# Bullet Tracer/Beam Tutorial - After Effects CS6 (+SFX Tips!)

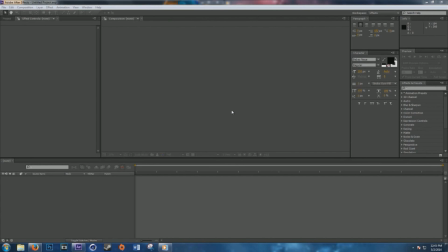8s
Alright, what's up YouTube? Exploding Window here with a little bit of a different video today. Today I'll be doing a tutorial on bullet beams.
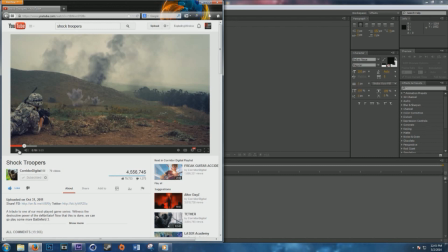14s
Now, what are bullet beams, you ask? Well, take a look at this example right here. This is a video from Corridor Digital called Shock Troopers, and we got Matt from evike.com here laying down some fire.
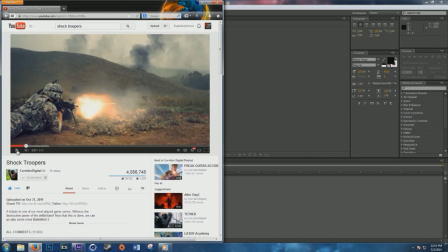26s
And right here you can see the bullet beams. See these things right there?
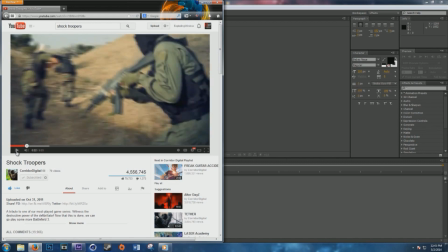30s
Those are bullet beams, and it's a pretty good way to indicate how powerful the weapon you're shooting is, or just in what direction you're shooting in general.
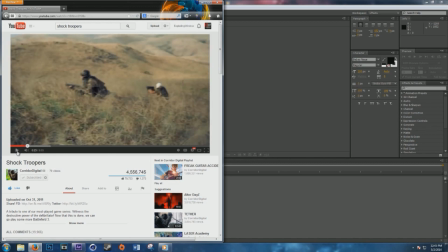37s
It kind of gives it more of a physical effect to your fire than just muzzle flash and then a blood spat over there. So, and sometimes with heavier weapons like a machine gun, it will actually emit that sort of bullet beam.
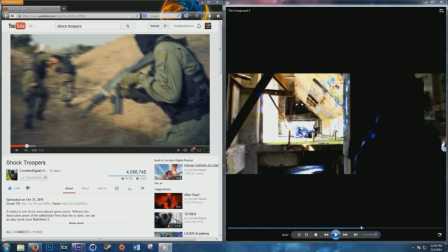50s
So, I also use this in my short film here. If you have not seen that, I'll have the link in the description and an annotation on the screen, so you can go watch that.
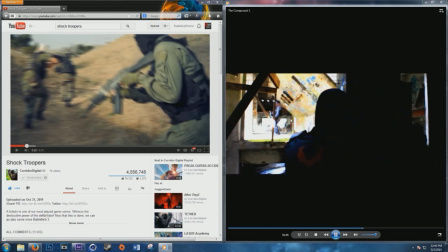58s
It's my latest short film. So, boom, boom, you can see two there, and then two in this next shot.
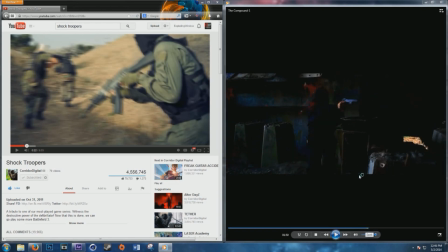65s
So you saw one there, and another one there. Now mine aren't as practical. It's a dark room with a very bright bullet beam.
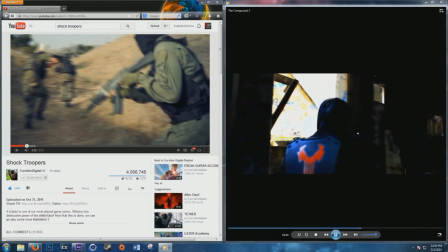73s
It looks kind of impractical, but it worked, and it gave a nice effect. You can kind of see there's two shots there.
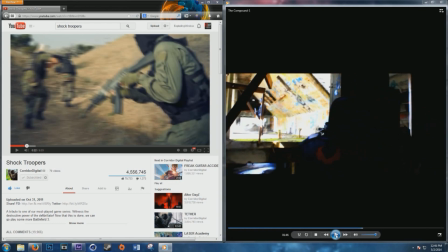79s
I wonder if I can pause it. There, you kind of saw that one.
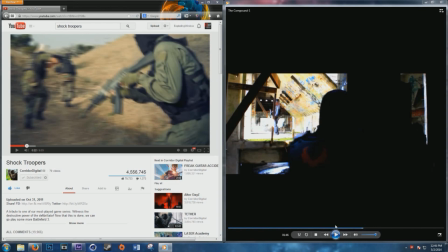84s
It goes directly from the barrel of my gun straight to his neck, which is where I was aiming. That kind of gives you the more. If it's a shot like this and you can't directly see, you know, sometimes you're at a good angle to where you might actually see a trace round. So it's a good indication of where I'm shooting and where the gun, you know, is firing from.
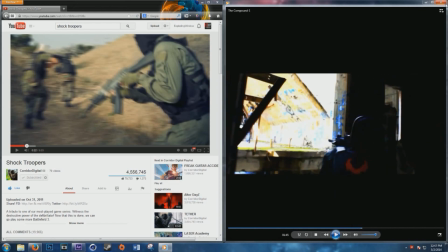102s
So, anyways,
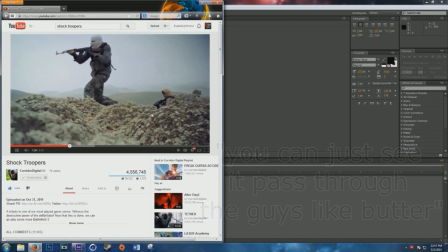108s
you can just see him passing through the guy's left shoulder. It gives it that nice, just fleshy.
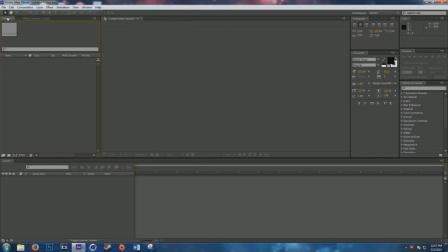115s
See, look, there's another one. It gives it that nice, just fleshy feel. So, what we will do is go and import some footage.
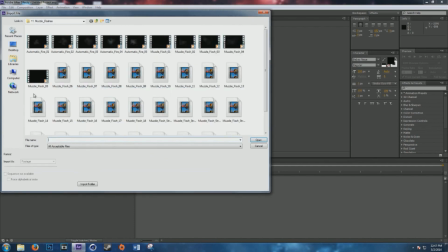123s
I'm just gonna take some of the footage from my film,
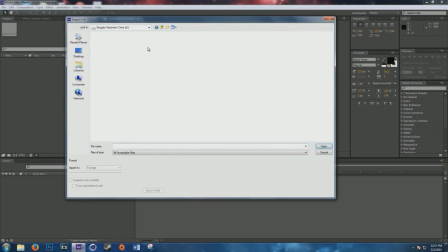128s
unedited footage, just so we can work with some raw footage, just so you guys have an idea of what to expect if you're using raw footage.
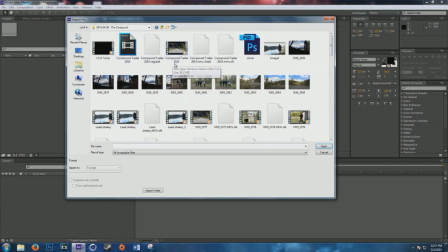135s
If you're using, you know, color graded footage, then that's gonna be easy too.
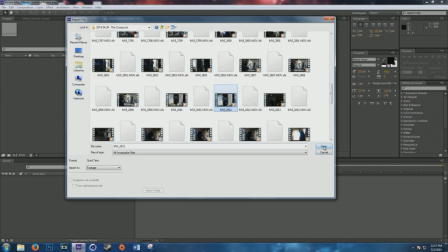139s
So let's actually do, okay, let's do this one, because this is, let's see how this one will work out.
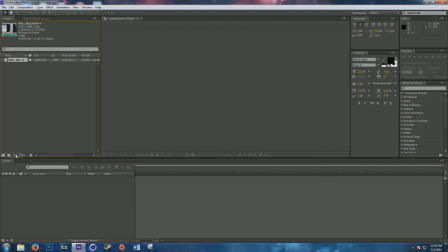145s
Okay, so what you want to do is click and drag your clip right into the composition if you didn't already know that, and it'll already make a automatic composition.
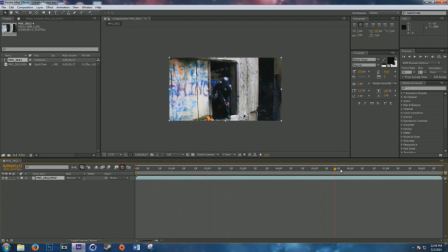152s
So what I'm gonna do here is just with the footage we're working with here, I'm going to set the endpoint. So Control-Shift-D to split that layer, and then you can delete this one and drag this one all the way to the beginning. Kind of makes it a little easier to work with.
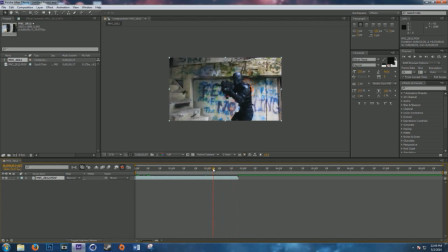167s
And then, so as soon as I start putting my weapon down, I'm going to end it there.
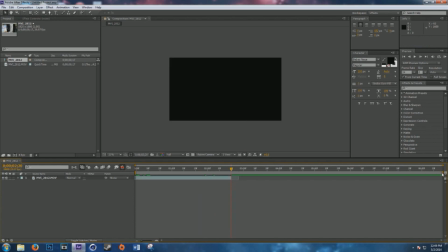175s
I'm going to delete that top layer, and we're just going to drag this in here. We will zoom in just so we can, you know, work with. If you guys know how to do the quick thing to set.
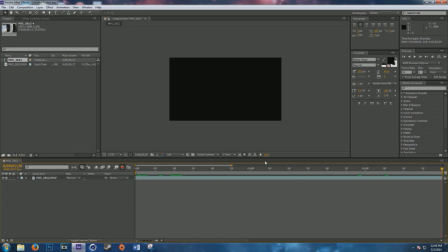193s
What the hotkey is to set an in and out point, please leave it in the comments below, because I fucking still have not figured that out.
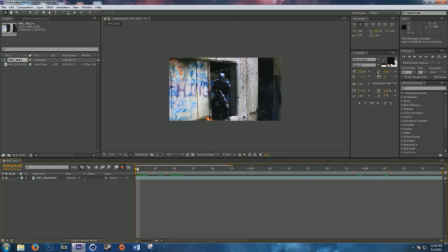200s
I've been using After Effects for quite a while now, so. So, what you will need to do here.
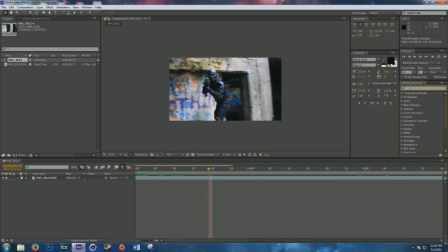205s
I'm actually going to add some quick color corrections. So, I have some presets that I have bought. So we will use, okay, well, it's called image adjust, so there we go, there it is. So I'm just going to drag that onto my clip, kind of adds it more contrast and whatnot. So, and then here's a quick tip also.
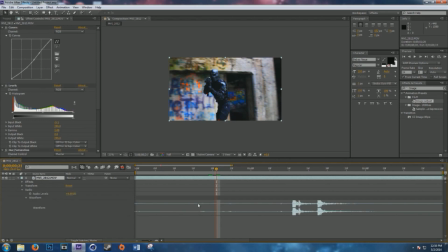223s
If you go down to here, you can select audio and then waveform, and you can work with, if you have what I have,
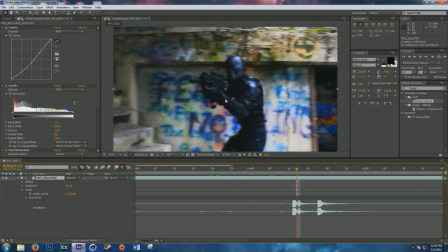229s
I actually fired my gas blowback gun here to give me kind of a cue of when I need the muzzle flash
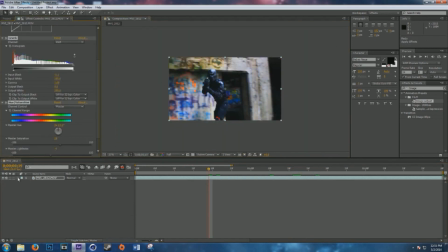236s
and the bullet beam to happen. So let's go ahead and get this effect underway. So we start here. So what you want to do is make a new solid. So layer, fucking Jesus, new solid, or Control Y. Make it white.
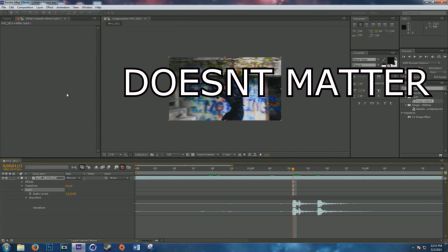250s
Usually that's the easiest to work with.
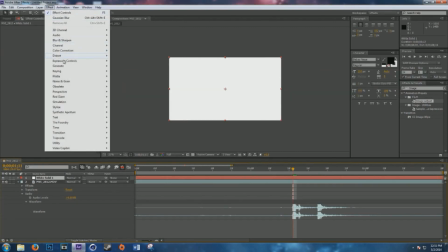252s
And then after you have the solid selected, go to Effect, Generate, and the fifth one down is Beam.
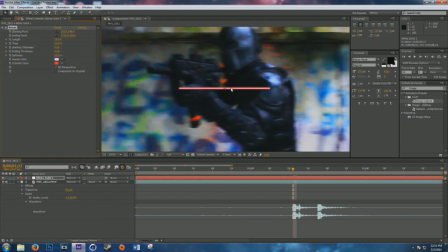258s
And you want to click on that. And it'll be pink and red.
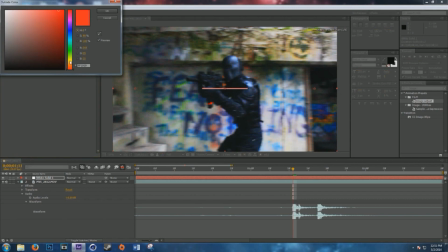263s
So you can set the center color to white or whatever color you desire, and the other color to maybe a faded orangish yellow. Kind of gives it that, you know, bullet beam effect. And I know it looks cheesy right now, but we'll get to it.
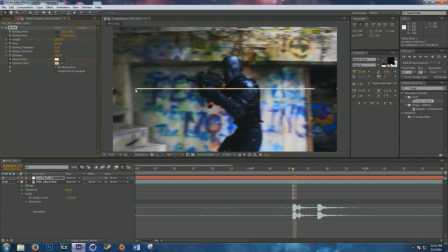279s
So, also you want to extend the length so it hits both points, so you can control exactly where it starts and ends. And so again, we're on the point where the muzzle flash starts, or should start, or the gut, you know, the bullet should start firing. So set the ending thickness and starting thickness to about 4 or 5.
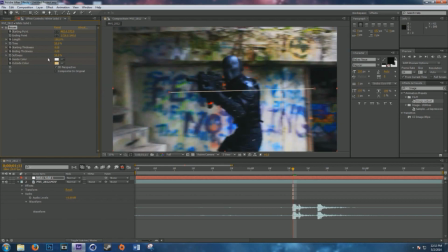298s
Just because of, to give it a more thin look. It doesn't go thin, thick, thin. It's kind of annoying, but, you know. Yeah, see there. So 4.2, actually. 4.2, 420, okay. So we'll set the time to 50, that's fine. That way we can edit it directly. So 3D perspective, we can leave that on.
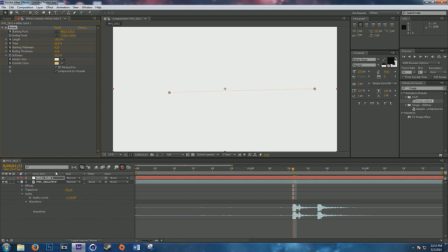317s
You want to leave this unchecked, because then it'll just composite it on your white solid, which you've selected, so uncheck that.
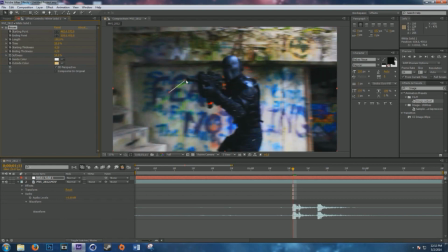324s
And set this here. And right about there is where, you know, just kind of line up your barrel with it. You could even do this and then just come here and kind of,
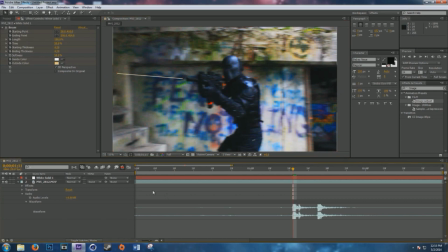339s
you don't want it coming directly out of the barrel. So right now that looks pretty cheesy, but what we're going to do is add a blur.
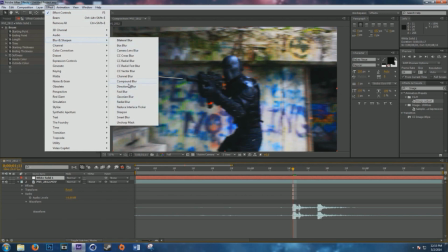346s
So we're going to add a directional blur. So go to Effect, Blur and Sharpen, Directional Blur, when you're clicked on your white solid,
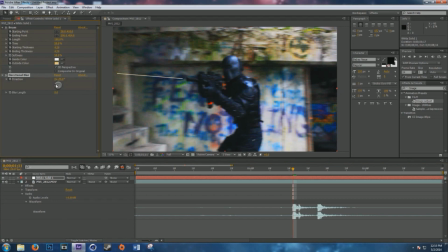352s
and kind of line up this little notch with the direction of your shot here, and maybe at about a 10 or 10 to 20 effect. I think about 20 works. And once you blur it, you can kind of see there, you can see it slightly move.
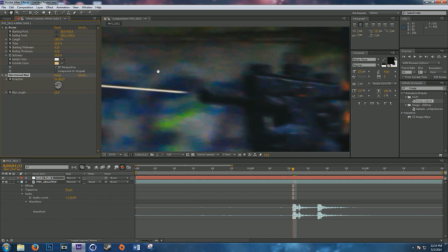370s
Here, let me move over for this.
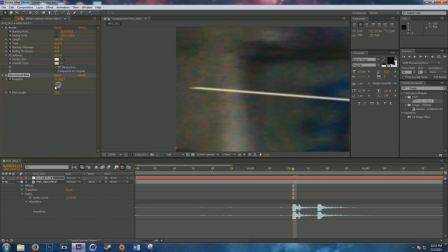373s
So when I edit this again, you can see how it's turning, so you can, right about there is good. Actually, we'll go right, oh, right there.
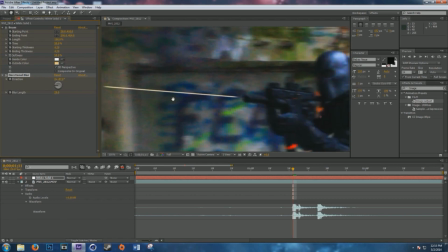387s
Okay. So here's that.
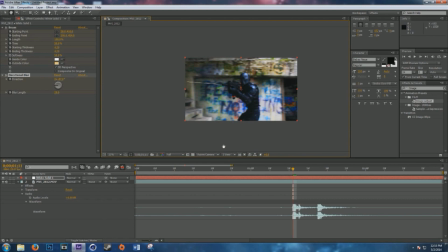392s
And again, this is a suppressed weapon, so I don't really need a big muzzle flash, but what I will do is import my suppressed muzzle flash. The flashes, I'm going to do just one of them. And we'll take this down on the timeline, start it right there.
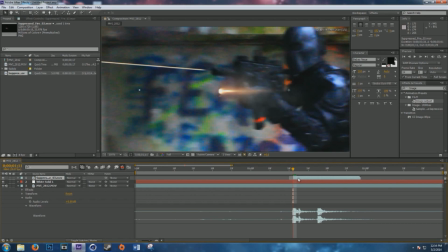408s
And what I like to do is start it, you know, after the muzzle flash happens, because
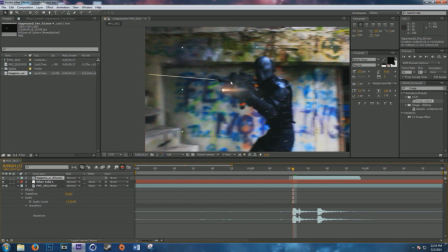415s
depending on the length of your suppressor, there's not usually a flare like that, and the type of suppressor, so I just like to have it here, and I duplicate it a few times to get the smoke to give it a more thick effect. And we go ahead in here and rotate it, and we put it right here.
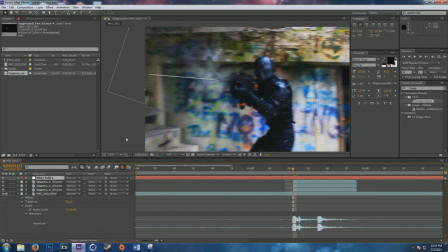433s
We're going to actually put that solid above this, since that is coming out after or before the smoke.
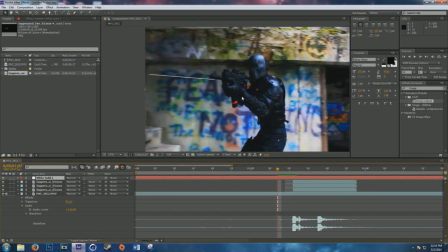439s
So we go ahead and watch it. The beam is still there.
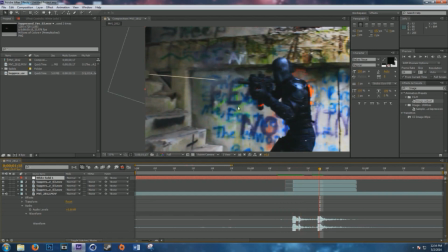444s
So the muzzle flash happens, the smoke starts to dissipate, and we're not on the second shot yet.
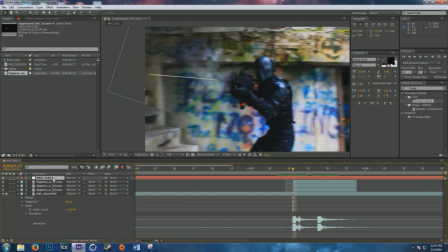450s
So for the beam, we want to hit T for the hotkey for opacity, and you're going to go over here and click this stopwatch for a keyframe. Right when the shot happens, you select it, make a keyframe. One before it, you're going to hit the little yellow button over here to put another keyframe and set the opacity to 0.
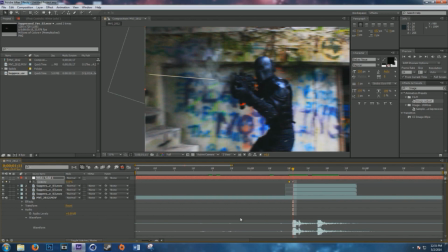468s
You're going to go forward, hit Control, hold Control, and move the arrow keys to easily select the timeline by frame. So go to and then one after, make another key, and hit that to 0.
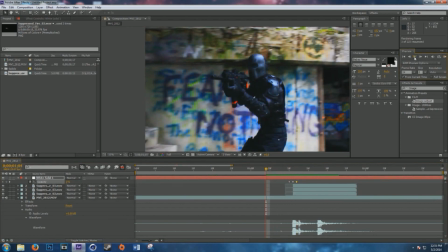480s
So when we go back and RAM preview this real quick, it looks like it's coming out real quick.
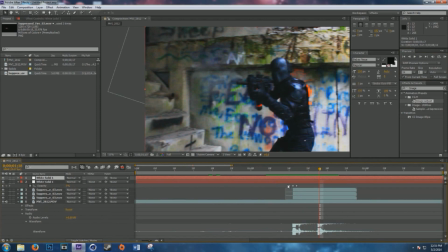489s
So we can go ahead and duplicate this solid again and actually move this over.
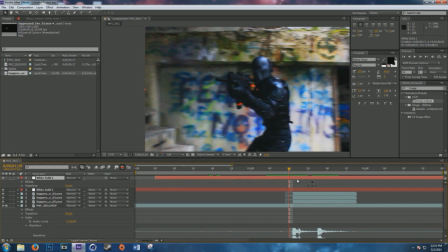495s
So we're going to go here, we can move these keyframes over.